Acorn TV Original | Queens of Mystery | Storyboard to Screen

My name is Ian Emes and I'm the director of episodes 1 and 3 of Queens of Mystery. Storyboarding is a way of drawing up the frames of a film in that it shows you a stage-by-stage process of the development of a sequence. What I generally do is when I have a script, I break it down into individual shots, and those individual shots are all drawn up frame by frame, and that becomes a tool for the actual directing process. It's not necessarily carved in stone. Sometimes I change things, but generally it acts as a kind of structure, and it's also a way of thinking through the scene, because when you're drawing out the frames, you're really having to think about camera positions of actors, movement, all the elements that you're going to be working with. This, for example, is episode 1.
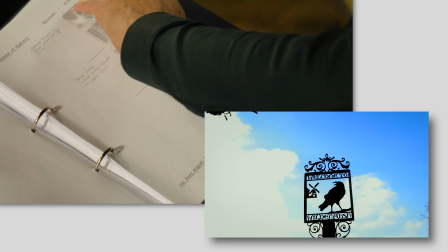It's the opening sequence. I've got the wild marsh sign with the raven arriving.
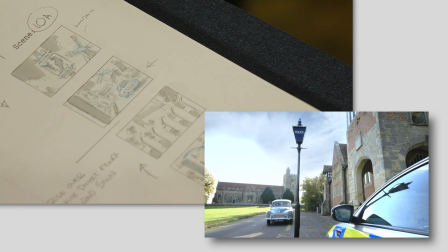The car drives through the town. I had a shot coming up over the picket fence. Didn't get that one for one reason or another. Here we have going in through the gates of Hiddledene Hall, the reveal.
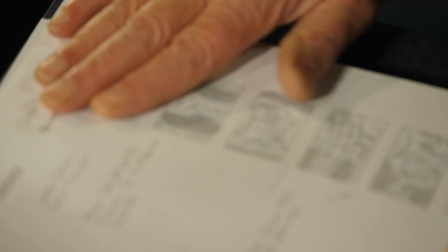The thing about, this is where storyboarding comes in very useful,
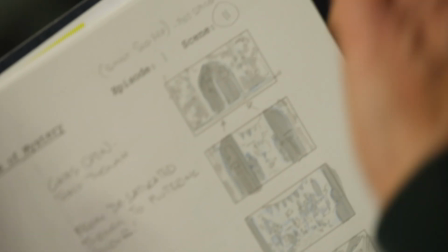because my idea with this was that you have a fairly neutral colour on the outside.
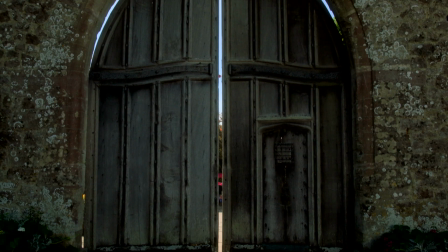You have a stone wall and a wooden gate. And as that opens, you get this burst of colour.
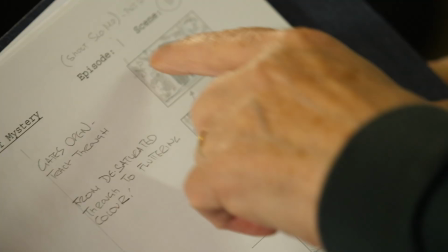I think when you're watching it, you're probably not aware of the process, but I have actually thought through the use of colour through storyboards as well.
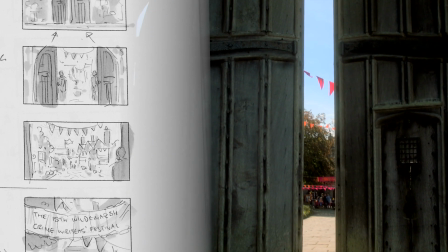And so you get this kind of rather exhilarating feeling of development going on.
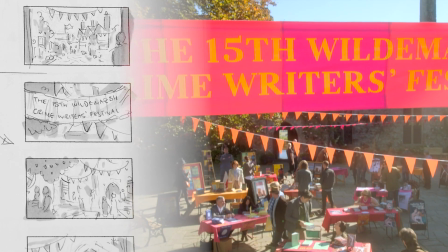This is the very first sequence in episode 1.
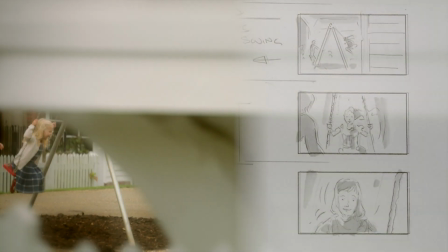And you see the young Matilda on the swing with her mother.
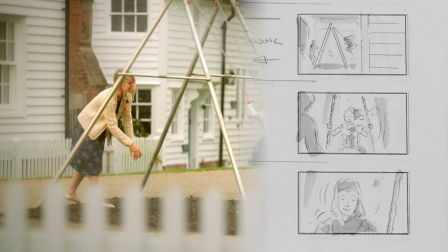This is obviously a flashback.
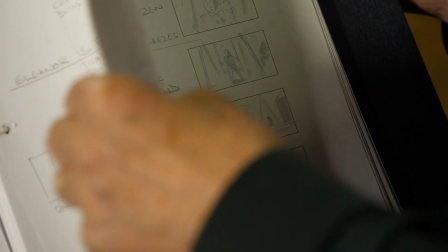Happy moment, beautiful kind of sunshine and white clapboard houses,
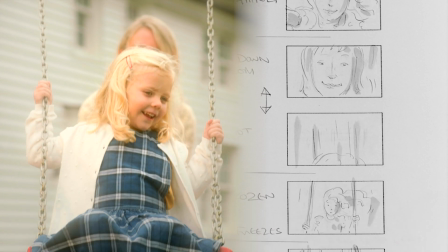smiles exchanged between mother and daughter, and then poof,
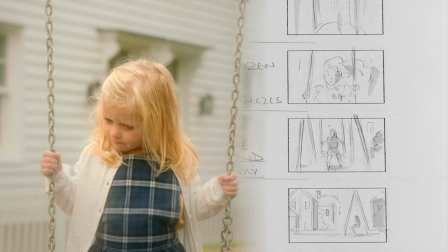suddenly mother's gone and she's alone, and her mother has disappeared.
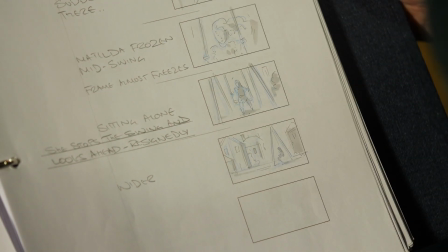So, I've storyboarded that sequence, and, if you watch that sequence, that's exactly as it is, but it's given me the right beat of pathos, happiness leading to the child's loneliness. Also, for example, the revelation of
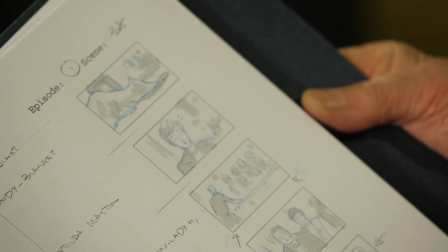the first murder victim's body in episode 1. What I've done here is I've storyboarded the reveal of the body in a way that is as amusing as possible.
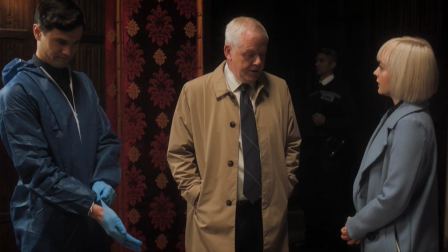If you could show us the body, Sergeant. Yes, sir.
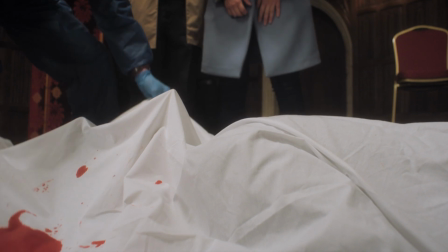So, for example, you have the sheet, you have this strange silhouette, and it's lifted off, revealing the body underneath.
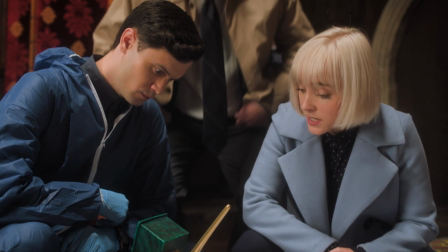Oscar Prescott, 42, single. He was on stage when the attack took place, but the lights were out, so no one saw who did it.
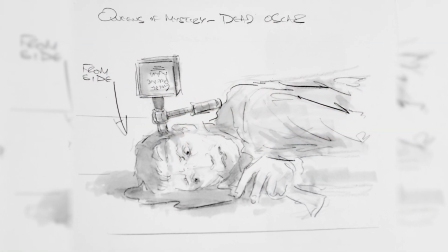These drawings become very good references and templates for the other departments,
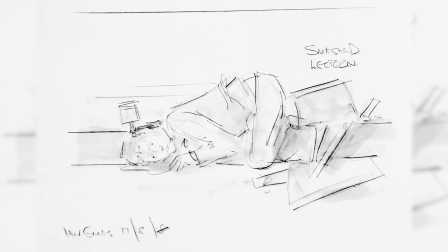for the art department, for camera, for costume. And a shot like this involves several heads of department.
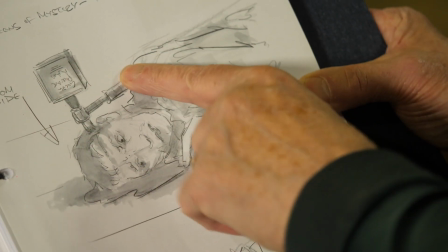For example, you have a prop maker making, this is a pickaxe award that's embedded in his head.
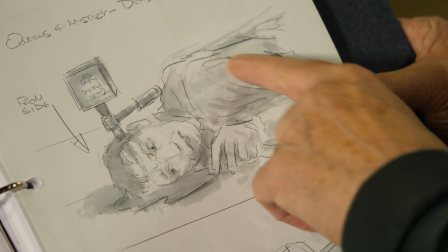You have makeup dealing with the blood. You have costume, who are concerned if the blood's going to be on their costume.
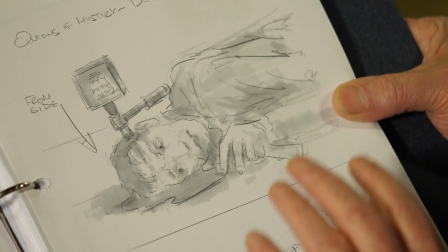You have the art director dealing with the overall dressing of the scene. So, I propose that this is shot from one angle so people understand
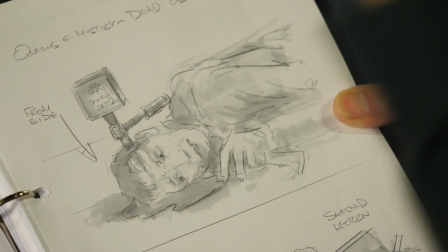that this device will have a metal arm behind the actor's head and he will lie there.
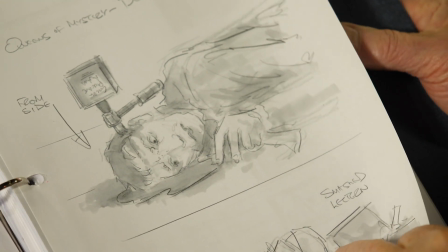And so it's all thought out in advance how to achieve that shot.